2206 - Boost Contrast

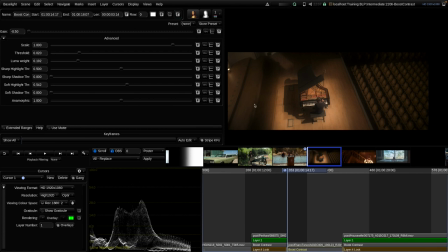Of course, that tool is not an equivalent replacement of a full optical filter, but it's always good to know in which direction the tool is going, or when you're talking to DPs, so that they have a better understanding of what is going on.
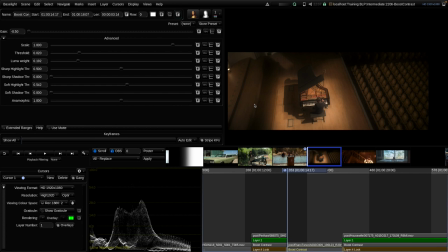Or also, if someone used an optical diffusion filter, Boost Contrast might be a good tool. And this is where I think I used it in the past with positive gains to maybe reduce the effect of a diffusion filter when it's not suitable for a given shot, or when the shot flow is not
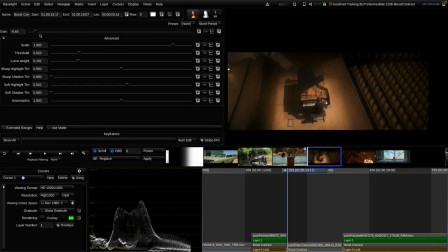matching, that one shot is then too soft compared to the surrounding shots. Okay, let's move to the next shot.
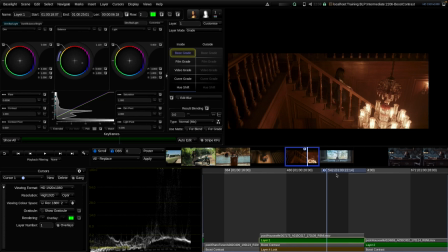On this one here, let's let the girl come a little bit more down the stairs. So here I want to do the same again. I add a lot of softening, so I go all the way here without extended ranges to the left.
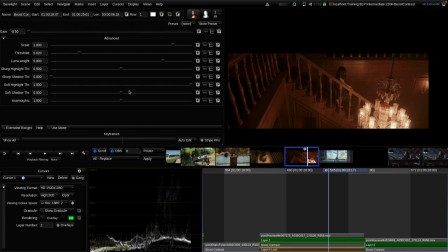We see not so much of an effect so far, but again, let's do the soft shadow threshold. Yeah, so now we get a really strong smoky effect, I would say, on the image.
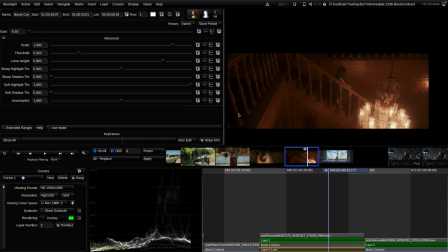And now we're losing a little bit the girl here, I would say. But generally, I like that hazy effect here on the surrounding in general. And so now I'll show you one technique that I'm sometimes doing with these kind of diffusion filters. So I'm adding a shape to my boost contrast strip.
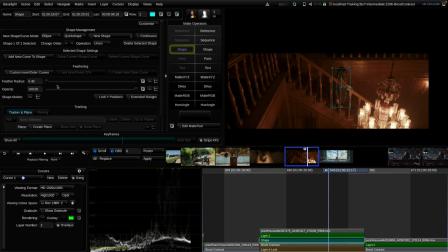Let's do a rough circle here and add a little bit of feather. Yeah, maybe something like this. Now, and now we're inverting that thing, but now it's looking a little bit too strong.
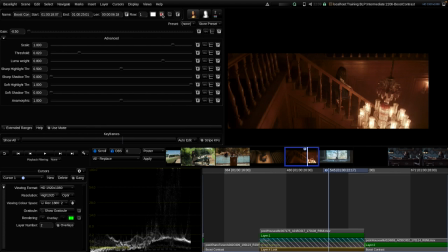So now we have zero effect here on the girl and 100% of effect on the surround, which is too strong in that example here. So it really looks artificial here in the center. But what I often like to do is, in that case, now reducing the opacity of the shape, but it's an inverted shape.
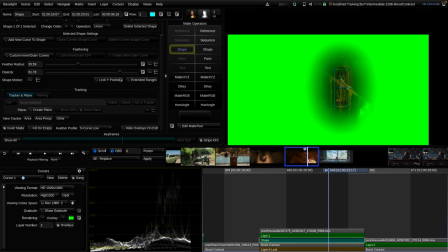So now when I reduce the opacity, we also give a little bit of the effect back on the girl.
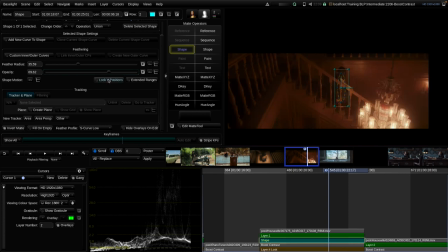And then often something like doing a little bit inside the shape, but all of it in the surrounding, is a nice technique to get to a good final result here.
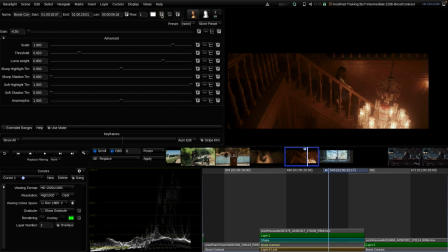Again, I would say the before after probably a little bit too strong, but now if we dial it back to something like 0.3, we can see it might be exactly what we want to do with the look of that scene.
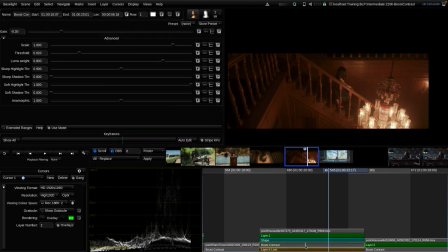And of course, we would need to track or keyframe the shape here on the shot when she walks down the stairs, but that's a topic for another session.
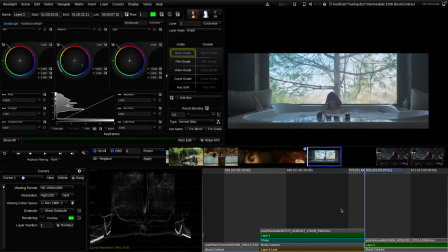Let's go to the next shot, this one here.
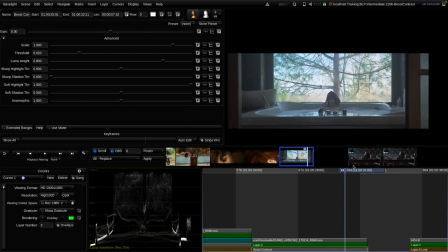So here we have a camera dolly outside of the room with the jacuzzi. And here I want to add more like a hazy effect, that the water, the humidity of the water is in the air and giving that hazy look in the room, similar to the previous one.
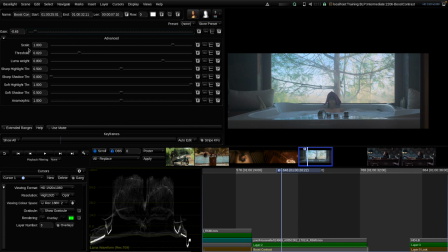So I would go to boost contrast again, all the way to the left. And also let's do the shadows all the way to the left. Now she feels a little bit overly saturated here, so that's why I would say also the luma weight should go to the left.
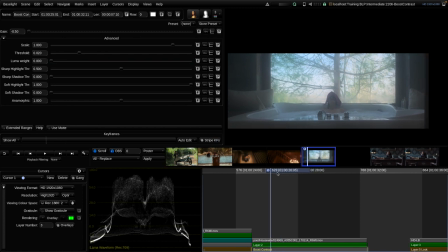That looks better. And now the image gets that super hazy feel with a lot of steam in the air, and it feels much more humid now in the room. But when we go back, maybe again the effect is a little bit too strong here, maybe on the outside of the room.